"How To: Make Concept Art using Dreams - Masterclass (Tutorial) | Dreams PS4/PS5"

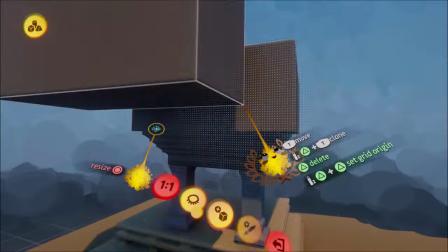With hard blend, we can create such complex shapes out of simple shapes that just seem to be made for architecture.
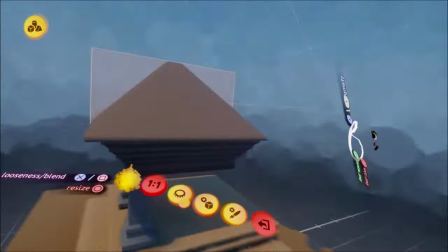What I can also recommend you is to work with the mirror and kaleidoscope tool.
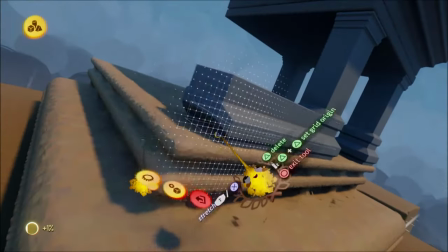The mirror will obviously help you a lot to create symmetrical shapes.
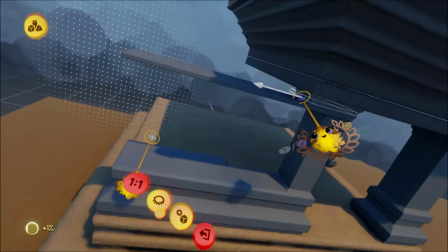When working on architecture, I typically have the grid tool activated,
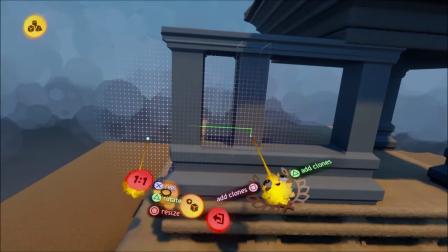and I know it can be really annoying and not working the way we want it sometimes.
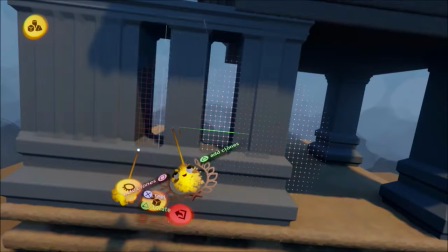There, it can also really help to switch to the precise movement tool sometimes.
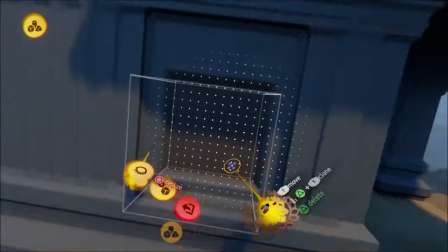I also work and try around a lot with the stretch tool once the shape is placed.
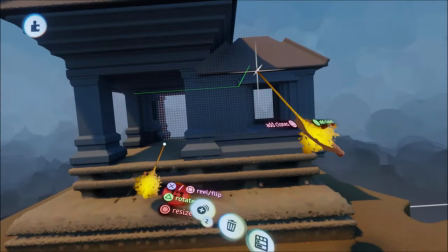During this process, I also did experiment quite a bit,
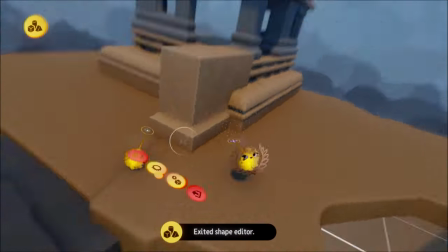which is always valuable to learn more and get faster and develop techniques further as well.
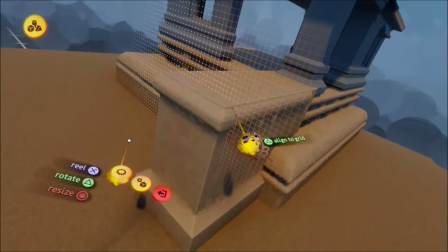Here you can see me use a cube that I'm just stretching down a little more, and it creates this very good looking shape at the top.
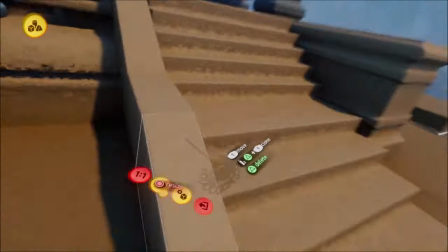Also, here for the stairs, the grid wouldn't have worked out that well,
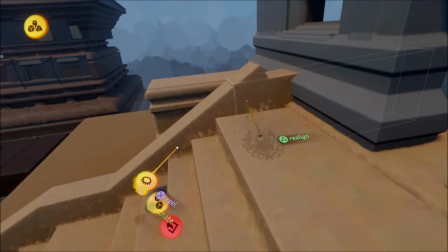so I just switched to the precise movement and then make cuts later.
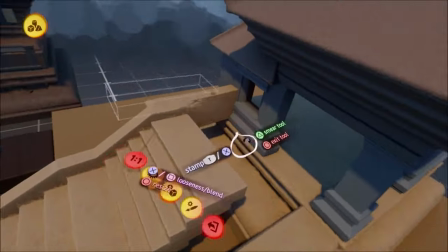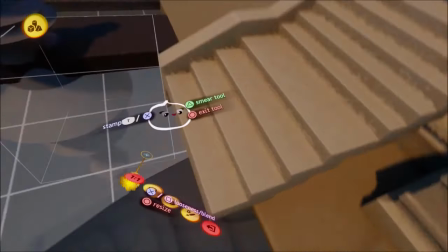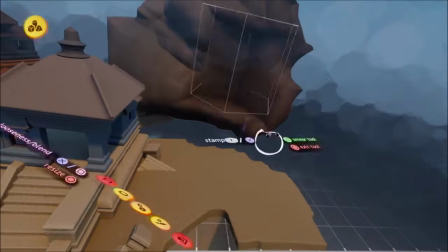I then created a very basic rock formation asset that I would use to block out the whole cave,
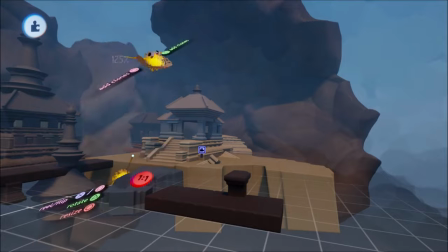which was essential to also set up a basic atmosphere as well as the scale and depth of the scene.
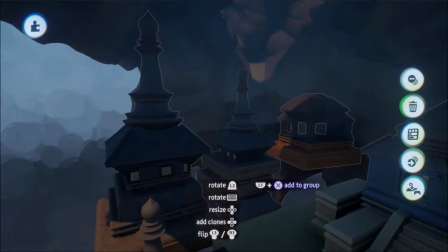I also used some of my elements to create blockout houses that I would use as placeholders for later.
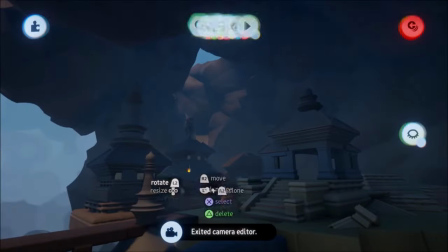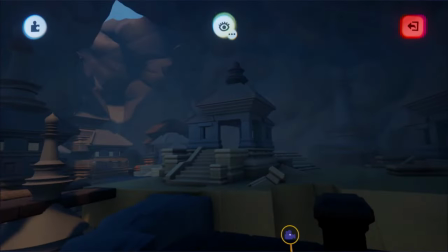Now, here's a look at the basic lighting and atmosphere that I set up, as well as my finished blockout of the scene.
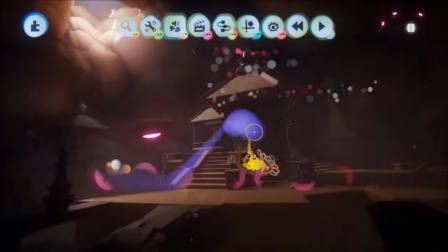We let the source of light come from the hole in this cave,
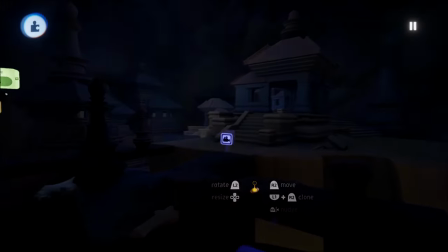which also helps to draw the attention of the eye onto the temple that is our main focus point.
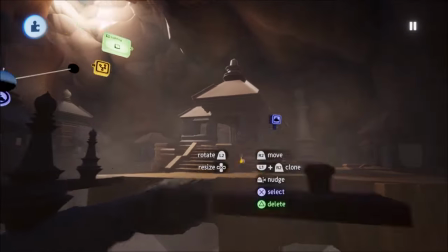With elements that have more contrast in the foreground close to the camera and lighter elements in the distance,
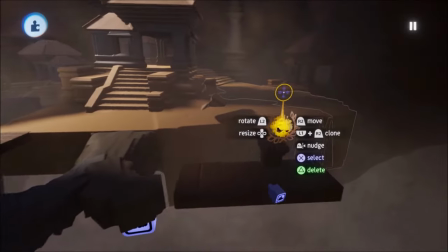we also support the sense of scale as well as colors and values, but more about that later.
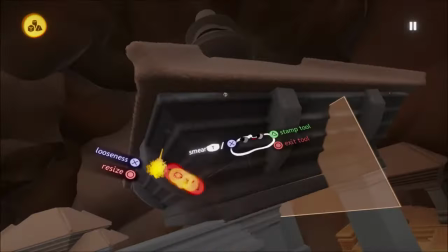Now we come to the next step, asset refinement. In this step, we will add all the details and textures to our assets.
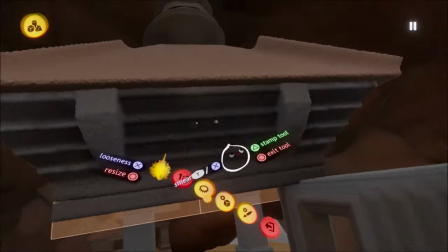While creating the scene,
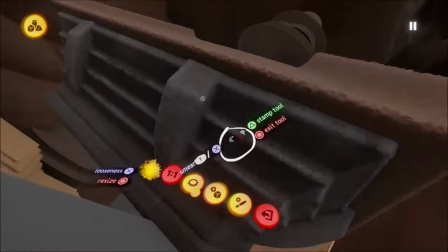I already developed a vision of what assets I really need at the end that I can also use effectively and reuse in different ways.
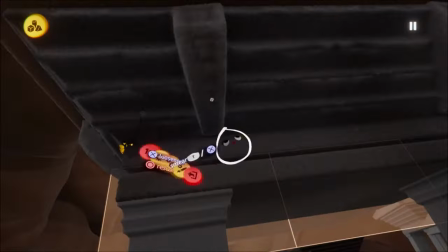In this part of the video, you will see me use a lot of different techniques to add details to the structures.
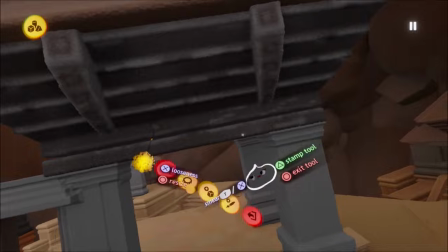I'll mostly let you enjoy the process of this while also explaining some things.
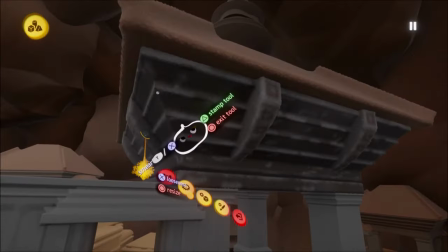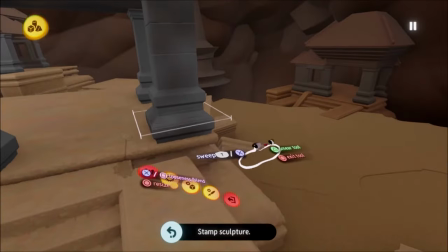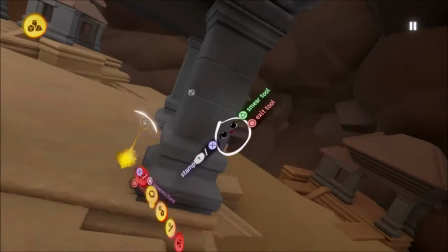For texturing, I decided to go with a style where I would outline the edges of the structures with a lighter color,
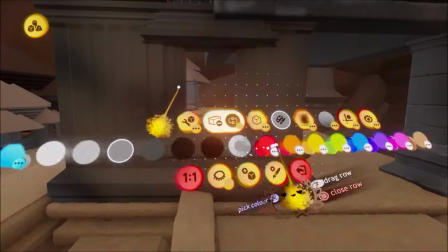as well as adding some scratches. I do that by drawing over it with the curve tool and surface snap activated in the smear mode.